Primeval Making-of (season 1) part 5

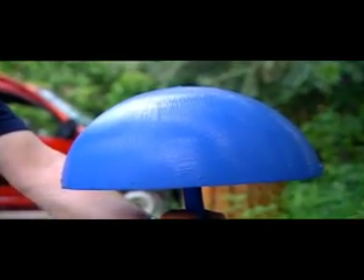This is the blue version of the monster.
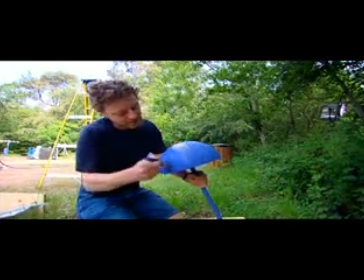This is what's actually going to go through the sugar glass windscreen. Have to worry about a nice gloss finish, as long as it's blue.
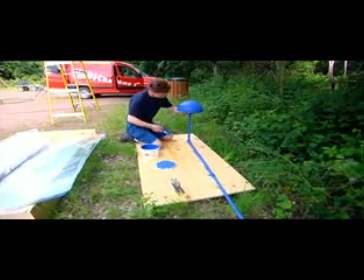Basically, blue is a colour that doesn't appear in natural flesh tones. The computer picks and can just cut it out and cut the person out and stick them on top.
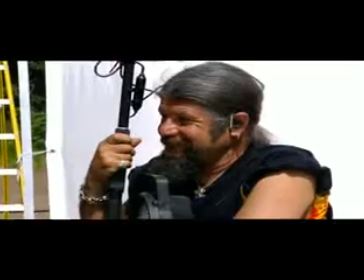Okay, a little rehearsal.
Jamie saves time by rehearsing the scene where Connor is being attacked by a new species, the future predator. Our logic was, if anomalies go into the past, why shouldn't they come from the future too? So we created this character, this predator, or what we call the future predator.
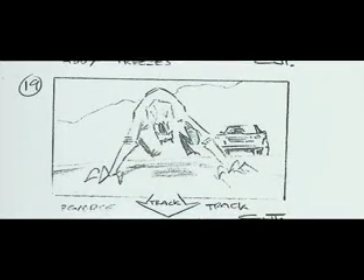The starting point for Future Predator was, if mankind dies out, what creatures will start to thrive? It's like a cross between a bat and a rat. It's a hugely evolved creature, which we suggest in the show might even be the creature that takes over from humanity as the dominant species on Earth. If you said man died out, what takes over? Could probably be mammals, especially if the climate stays the same. And if it's mammals, it would likely to be a rat or a bat. I think it's an incredibly difficult thing to do when somebody says, OK, invent a creature from the future, would you please?
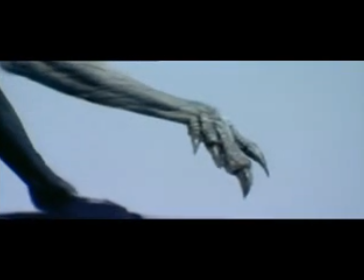The brief was, it ran on 4 limbs, but it had the ability to stop and rear up and free up its front limbs, a bit like a gorilla, basically. It had to be unusual and quite sinister without looking too fantasy, without completely science fiction, otherworldly look.
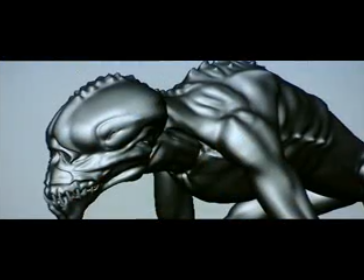You recognise what something's thinking through their eyes usually, and when there's no eyes to look at, you don't know what it's thinking, which makes it all the more strange.
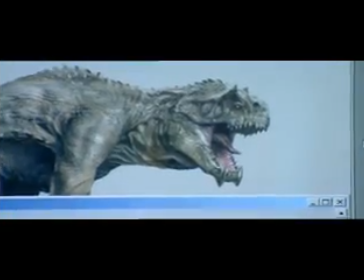These 2 images on the right were the initial design. Because the verbal brief was so specific, we almost hit the nail on the head straight away in that the general body form was right. But what Tim wasn't quite happy with is the head. So it went from a quite classic dinosaur head to a really quite unusual, slightly human, slightly skull-like, and therefore quite scary, more unusual looking head.
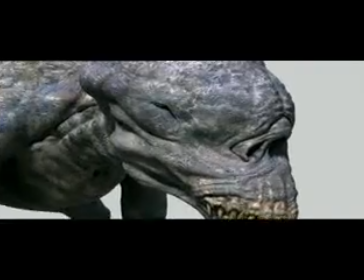I kind of saw it on the page when Jamie Payne, the director, showed and said, this is what we've come up with, and I kind of went, oh,
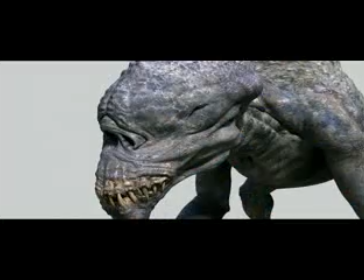goodness, you know, because it looks terrific, and it looks, you know, it's everything I kind of hoped it would be, because it looks like it could actually be a proper animal.
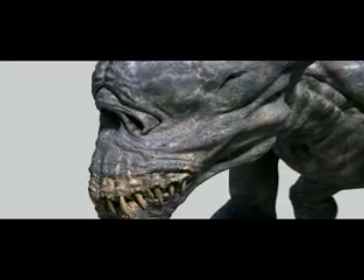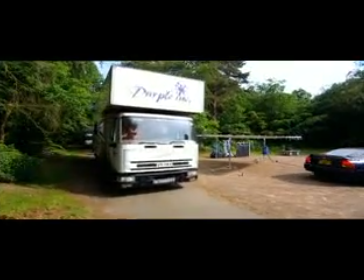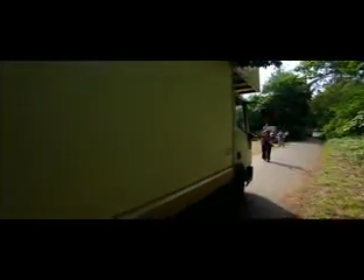What can I say? It just broke down. It's an occupational hazard. It hasn't happened to me in 15 years of working in the film industry.
And action.
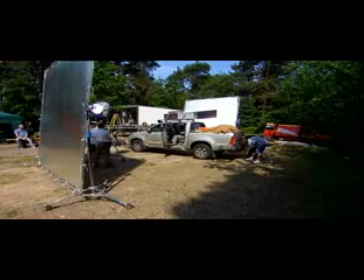Connor gets into the car. He picks up the oscilloscope. Nothing on it.
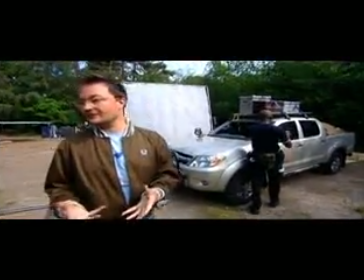It starts to move. He looks around. He can't see anything. He can't see anything.
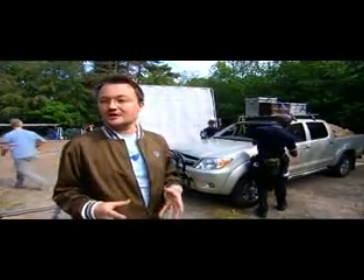He hears something on the roof of the car, looks up, closes the door quietly.
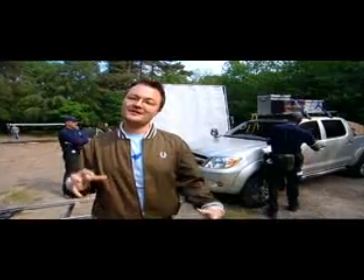The audience sees the head of the future predator come behind him, looking down the back window screen, and then disappear.
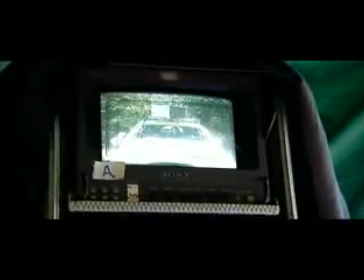We then pull through the window to show the audience car with no creature, so the audience don't know where it's coming from, he doesn't know where it's coming from.
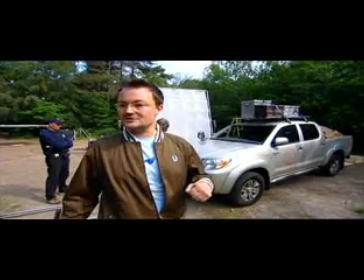And at that moment, it smashes through the screen.
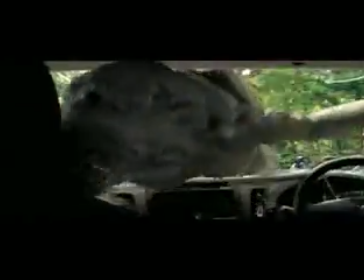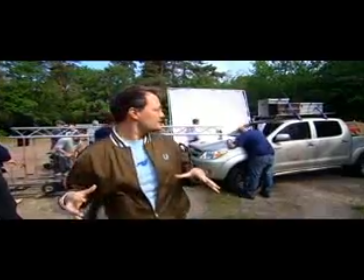The future predator pushes through, and it's so big that it can't get beyond the seats, and Connor's in the back seat.